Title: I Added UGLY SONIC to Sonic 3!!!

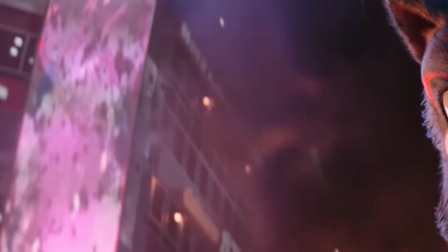I started off with the easiest shot, which is this one here, since there's not a lot of camera movement and Shadow doesn't have a ton of animation aside from his mouth.
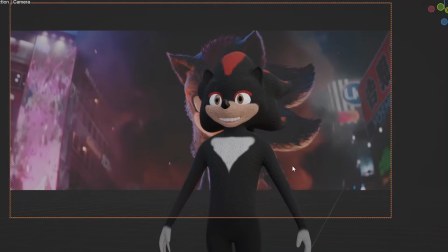So first I lined up the model to match the original camera angle and started animating the mouth to match the original.
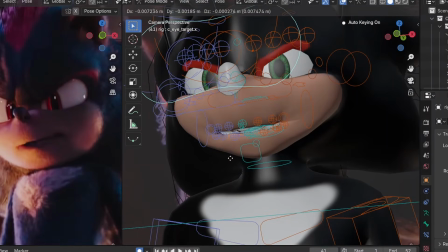I also made sure to add some small details like having his eyes move around a bit to give him some life.
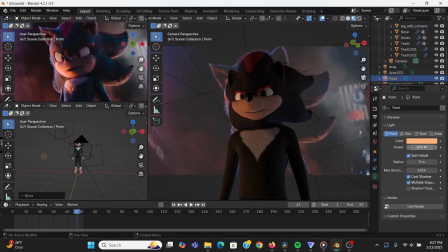After that, I worked at recreating the lighting from the original shot.
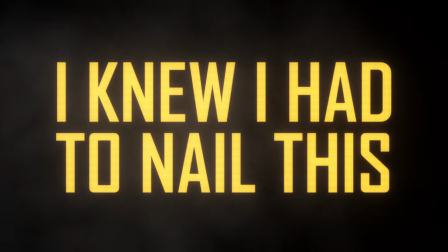This was a bit tricky since they were surrounded by giant neon signs, but I knew I had to nail this since lighting is one of the most important things to make VFX look good.
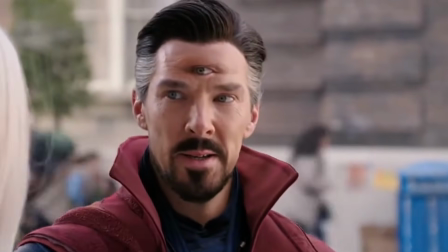I feel like a lot of times when people complain about bad VFX, it's really just a case of flat lighting.
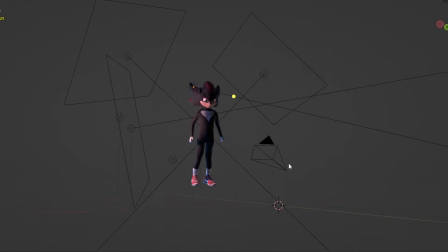It took me a little bit, but I eventually found a lighting setup that looked good, and I was ready to move on to everyone's favorite step of the process.
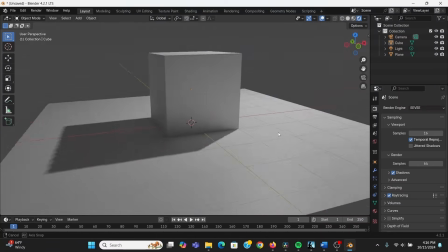Rendering. Now usually I try to render with Eevee, Blender's real-time engine. A lot of times you can get a fairly similar result to Cycles with it, But
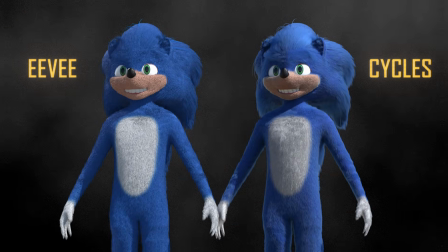unfortunately, when it comes to rendering hair and fur realistically, Cycles just blows Eevee out of the water.
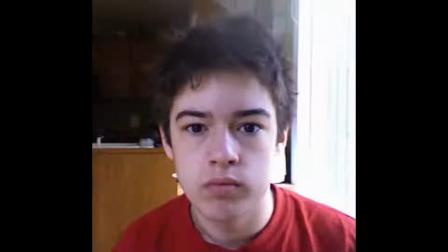The problem is Cycles usually takes forever to render.
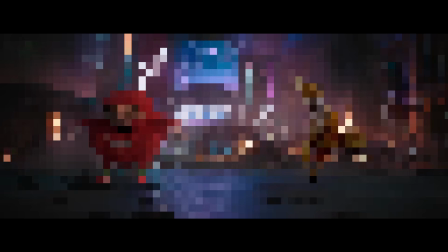But what if I told you I found a way to render whole scenes in Cycles in what feels like no time at all?
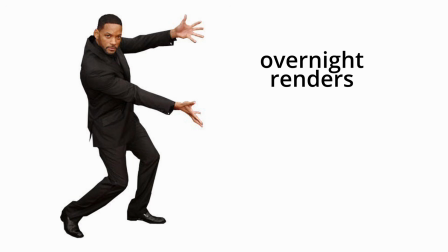It's this crazy technique I like to call overnight renders. Here's how it works.
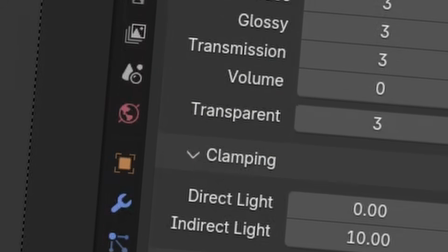First, you set up your render settings in the way you want them and give them an output location.
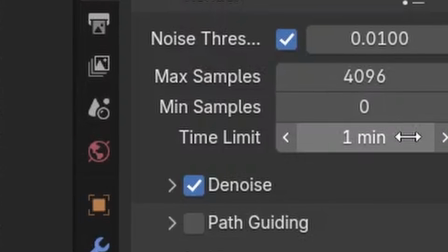One helpful setting to look for is the time limit, where you can tell Blender how long to render each frame for.
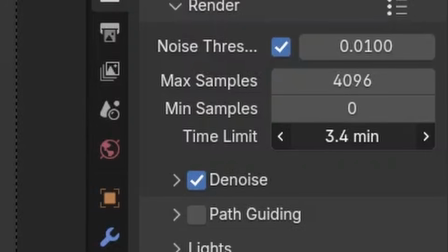The lower the number, the faster it will go, but the lower quality your render will be.
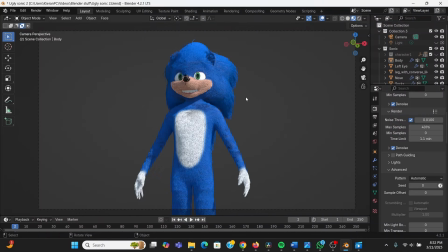For my scene, 5 minutes per frame looked pretty good. Then, once you have all your settings locked down, you can save your project 15 times out of paranoia,
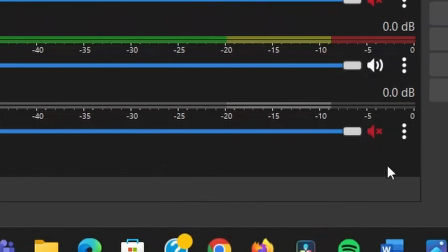close all other tabs on your computer, offer a young goat to appease the Blender gods,
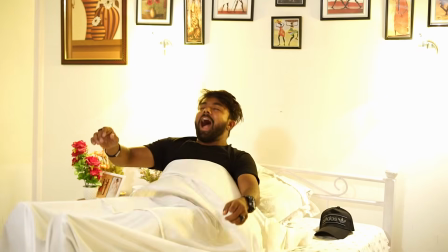then right before you go to bed, hit render. Then you get to wake up like a kid on Christmas morning and check on your render,
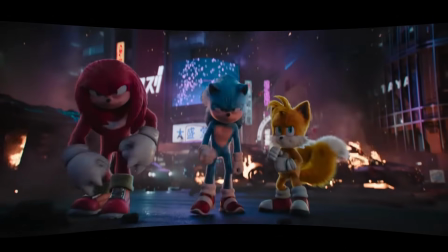only to realize you forgot to turn off the original clip in the background, so your render doesn't have an alpha channel,
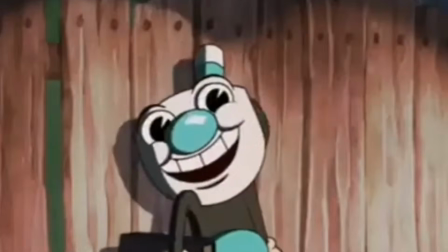making it utterly unusable, and you get to do the whole thing all over again.
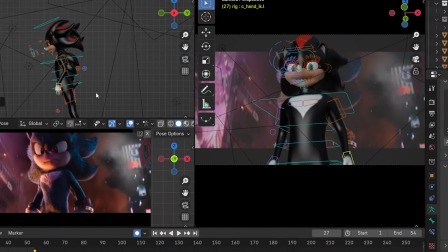The other two shots use pretty much the same technique. The only difference is that they had more complex camera movements.
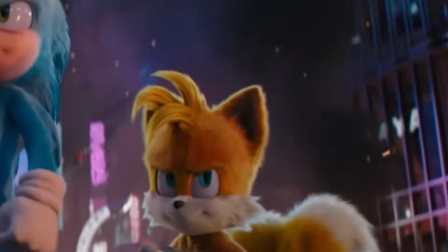Since there's smoke and heat distortion in the original clips, I wasn't able to get a good camera track for these shots,
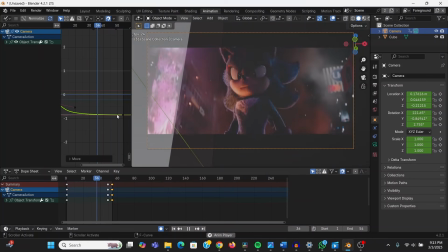so I had to eyeball it by lining up some geometry with the buildings on the background and then animating the camera so that it matched that.
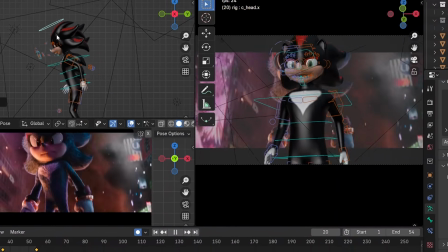Once I had my camera, I went through all the same steps as before in animating and lighting them.
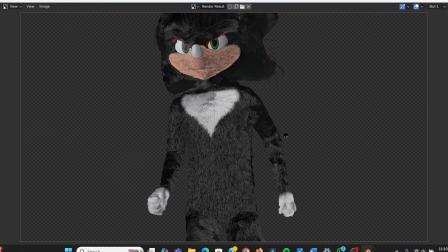Now that I had all my shots rendered, I could move on to my favorite step of the VFX process, compositing.
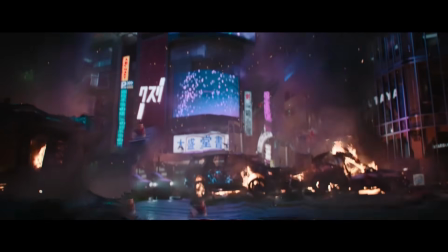So first, I needed to remove the original characters from the scene so that I could add my versions in.
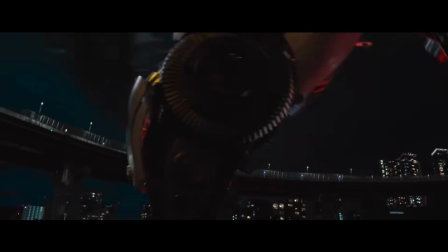I can't believe I'm saying this, but we need you-know-who.
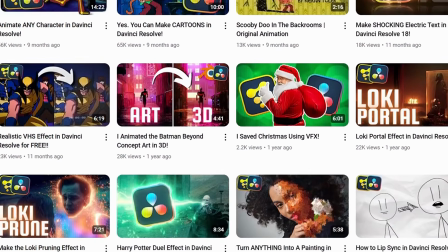If you've been following this channel at all, you know I am a DaVinci Resolve guy through and through. It's the whole reason I have this channel.
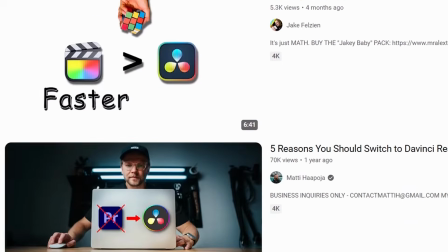And one thing to know about the Resolve community is we low-key have beef with Adobe.
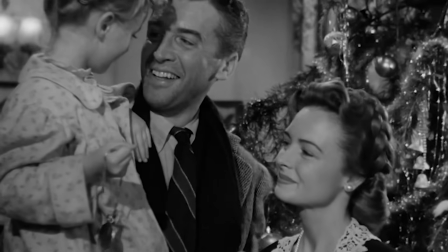For us, it's like every time someone switches from an Adobe product to DaVinci Resolve, an angel gets its wings.
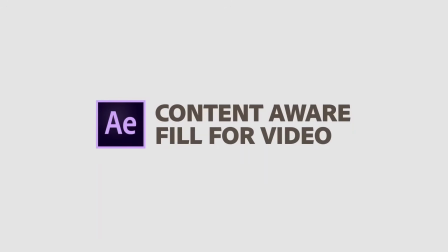But one thing that After Effects does have is the Content-Aware Fill tool, where you can select an object and it'll try its best to remove what was there.
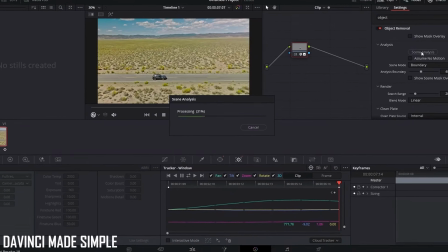Now DaVinci also has a tool like this, but it's only in the studio version of Resolve, which I don't have.
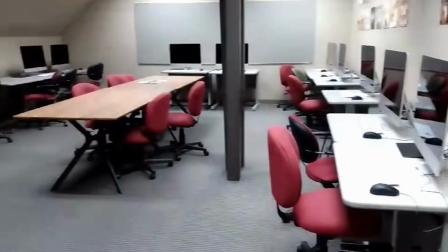But the school I'm going to does have access to After Effects in its computer lab,
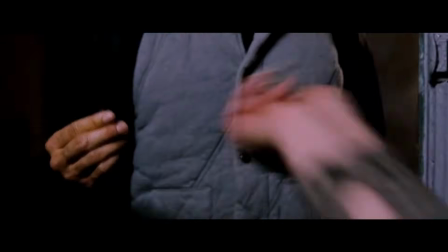and since I'm already paying an exorbitant amount of money to be here, I might as well take advantage of it.
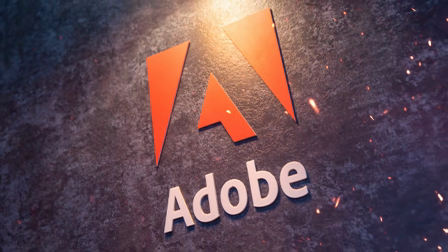I'm not selling my soul out to Adobe, it's just a matter of accessibility for me.
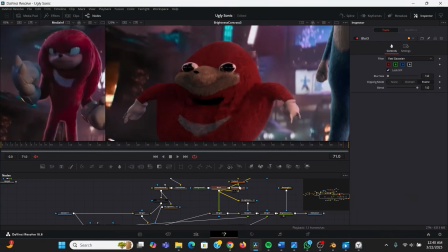Now that I had my clean plate, I could add my render on top of that and do some basic compositing and fusion, like adding blur and matching the color.
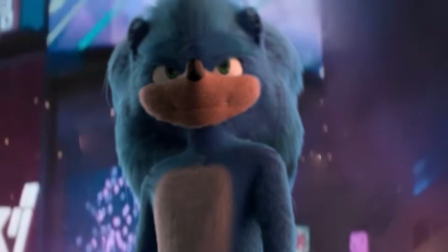Now at this point I realized that there was something a bit lifeless looking about it. Then I remembered the old saying, the eyes are the window to the soul.
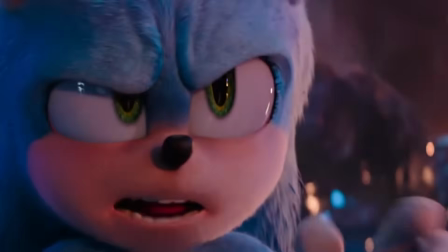In the original shots, they always have lights positioned so that there are highlights being reflected in the eyes.
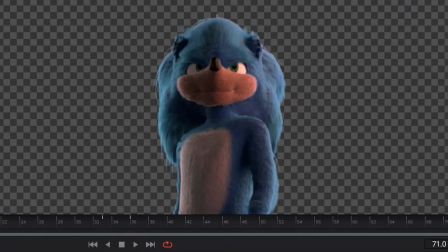So to replicate that in my shots, I tracked the eyes and masked out little white dots. Now this isn't technically accurate, but it looked pretty well for my shots, and I think it added a lot of life to it.
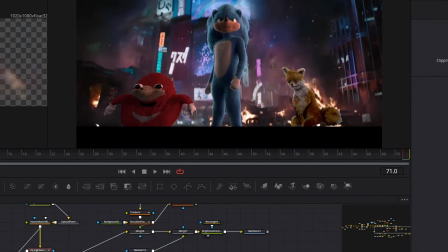And after all that work, I had the final result. Please enjoy.
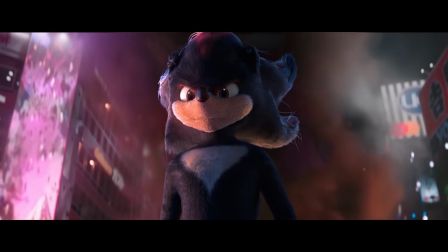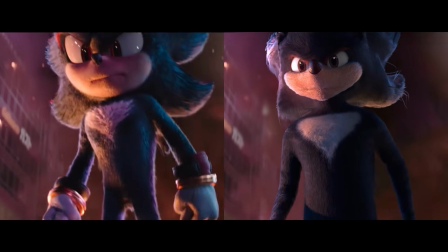You're a colorful bunch.
You know, maybe it's just the Stockholm Syndrome talking, but after all the time I've spent looking at this design, I've gotten used to it.
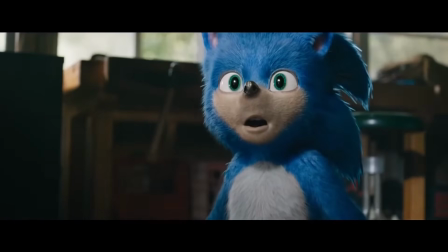It just doesn't look ugly to me anymore. I definitely don't think the design change was some sort of marketing conspiracy.
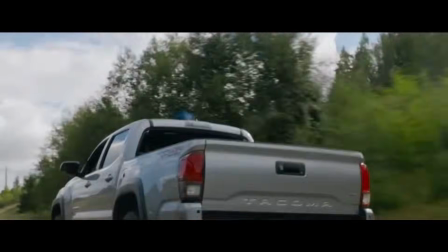There really just comes a point when you're looking at something for so long that you lose all sense of objectivity with it.